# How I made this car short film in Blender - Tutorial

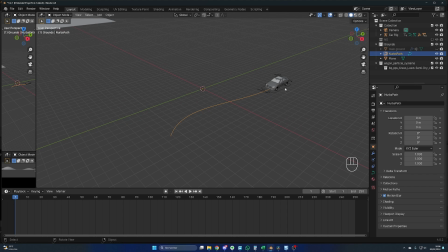(12:40)
Now for the animation, let's go back on the rig. Control tab to go back in pose mode. You select the blue rig and let's say you want to start at frame 1. So here, with the mouse over the offset factor, you press I on your keyboard.
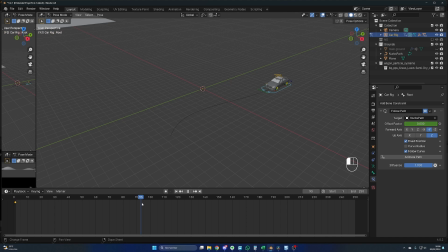(12:53)
That will insert a keyframe on your timeline. And let's say you want, 150 frames to do this animation. You go on frame 150 and you change here the offset factor to 1. And you do the same, I on your keyboard. Here you will have an acceleration and a deceleration at the end.
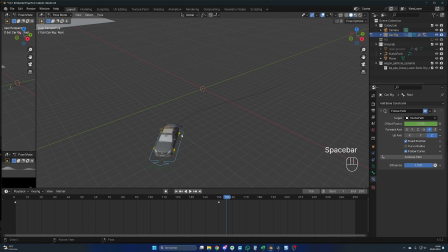(13:13)
Okay, that's what we want for this specific animation. And now if we automatically want to animate the wheels and the steering, you will have to use the rigger car add-on and the link will be in the description. You install the add-on as usual, so edit, preferences, add-ons, install, and you search for the add-on.
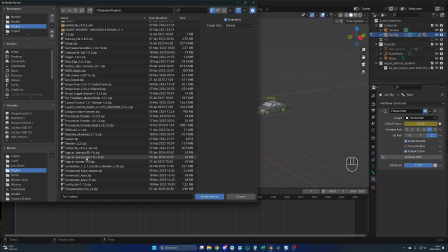(13:33)
You need to use my version of the add-on because it's fixed for Blender 4. The name will be something like Rigger Car Giant 3D Fix V2, version 2.
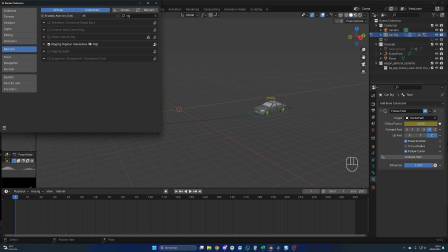(13:42)
Okay, you install the add-on. Be sure that the add-on is activated by checking this checkbox.
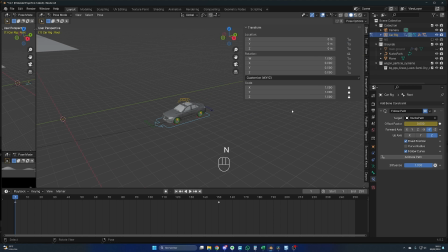(13:47)
And normally, if you click on the blue rig and you press N on your keyboard, you will have the add-on displaying here, Rigger Car. From there, all you have to do is to click on Bake Car Steering, okay, and Bake Wheel Rotation.
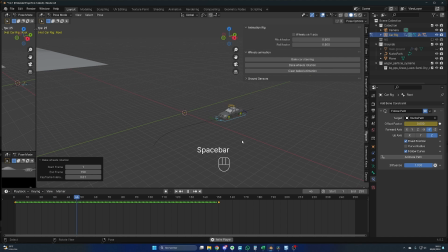(14:02)
And just like that, the animation is done. And let me show you my final result.
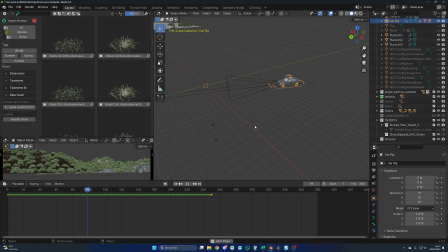(14:07)
I think it's about 250 frames and I wanted a very slow animation. And I did this little break animation at the end. If you want to do the same, I will put the link of my video where I explain how I did that.
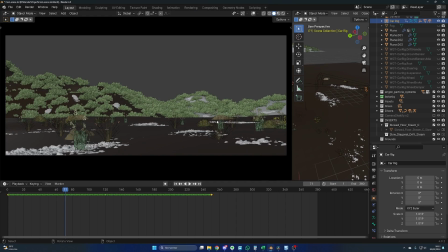(14:23)
And now let me show you something concerning the ground. If you check the animation in this window, you will see that the ground is not flat. My car is going down and a little bit up. At the start, I made a ground very flat and it was very boring to look at.
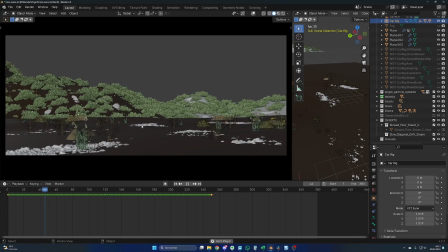(14:40)
The animation was very boring. And chances are, in this type of environment, you will have bumps and holes everywhere. So I think it's adding to the realism of the scene.
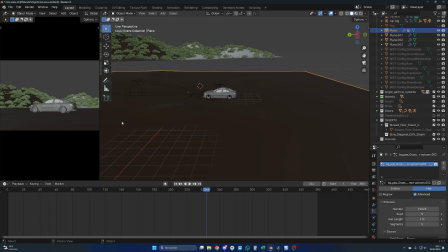(14:52)
That's why I added some bumps everywhere to have this car animation going up and down.
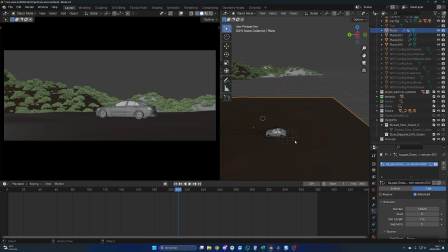(14:58)
And if your car is not reacting to the change you made to the ground. It's because you have to activate its sensors.
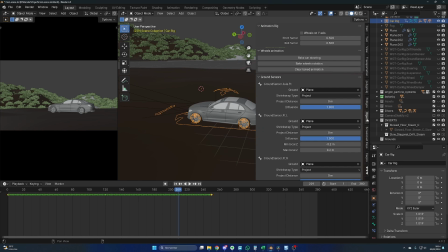(15:07)
So you click on the rig, and here you press N. You go in the rig car, and for the ground sensors, you select plane everywhere. I mean, you select the main ground or whatever name you have. You will have to do that for all the different sensors.
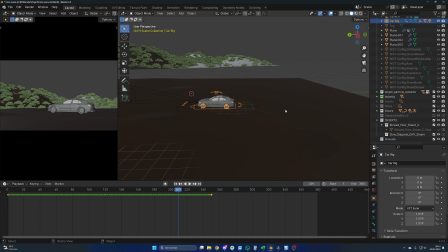(15:22)
This way, your car will react to the modification you made to your ground. Okay, that's it for the car animation.
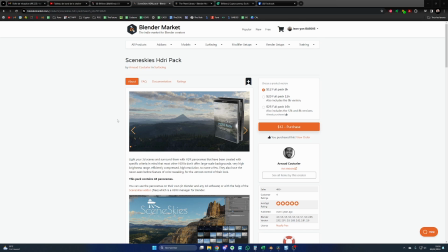(15:28)
Now for the main light, I'm using a HDRI. Like most of my projects, I'm using the Scene Skies HDRI pack. It costs $12, but frankly, this is one of the best investments I made.
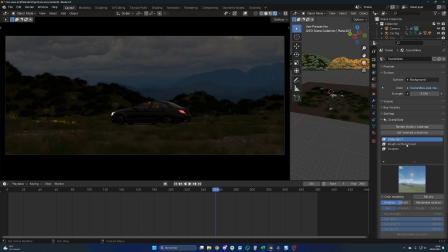(15:40)
So I can choose between different collections, and I did select the forest one and this one. Then I did a rotation of 254 degrees because I wanted the mountains around here.
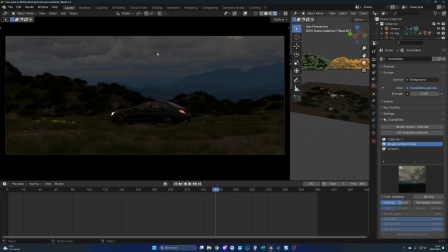(15:54)
And I did love the position of the clouds as well. But you don't have to use this add-on.
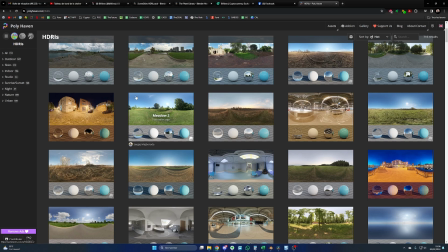(16:00)
You can grab free HDRIs on polyhaven.com, for example. I will put the link in the description.
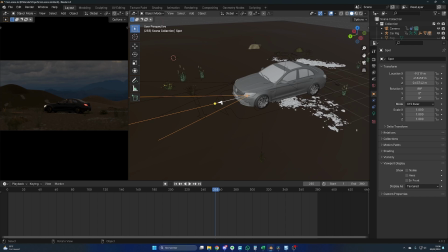(16:06)
For the headlights, I use spotlights. So shift A, light, and spot. I went for yellow color and a power of 5000 watts. Along with those settings, I duplicated the spots with Alt D and attached both to the car like we did for the focus point.
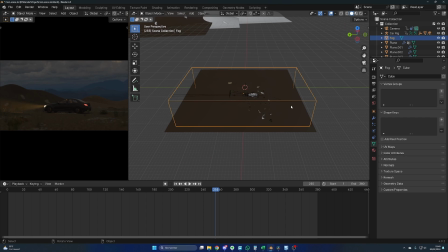(16:23)
Then I've created some fog because I wanted the beam lights to be clearly visible and add a creamy atmosphere.
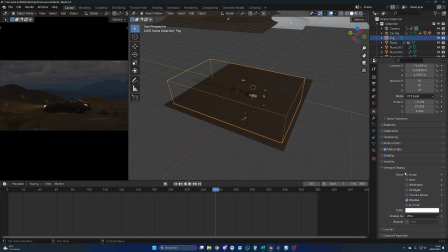(16:30)
For that, you just create a cube and you display it as wire here in Viewplay Disport, Object, Viewplay Disport, Wire.
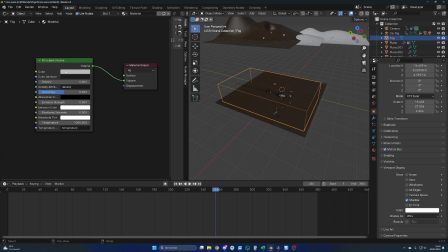(16:39)
And then for the shading, I've created a principal volume connected to the volume with those settings.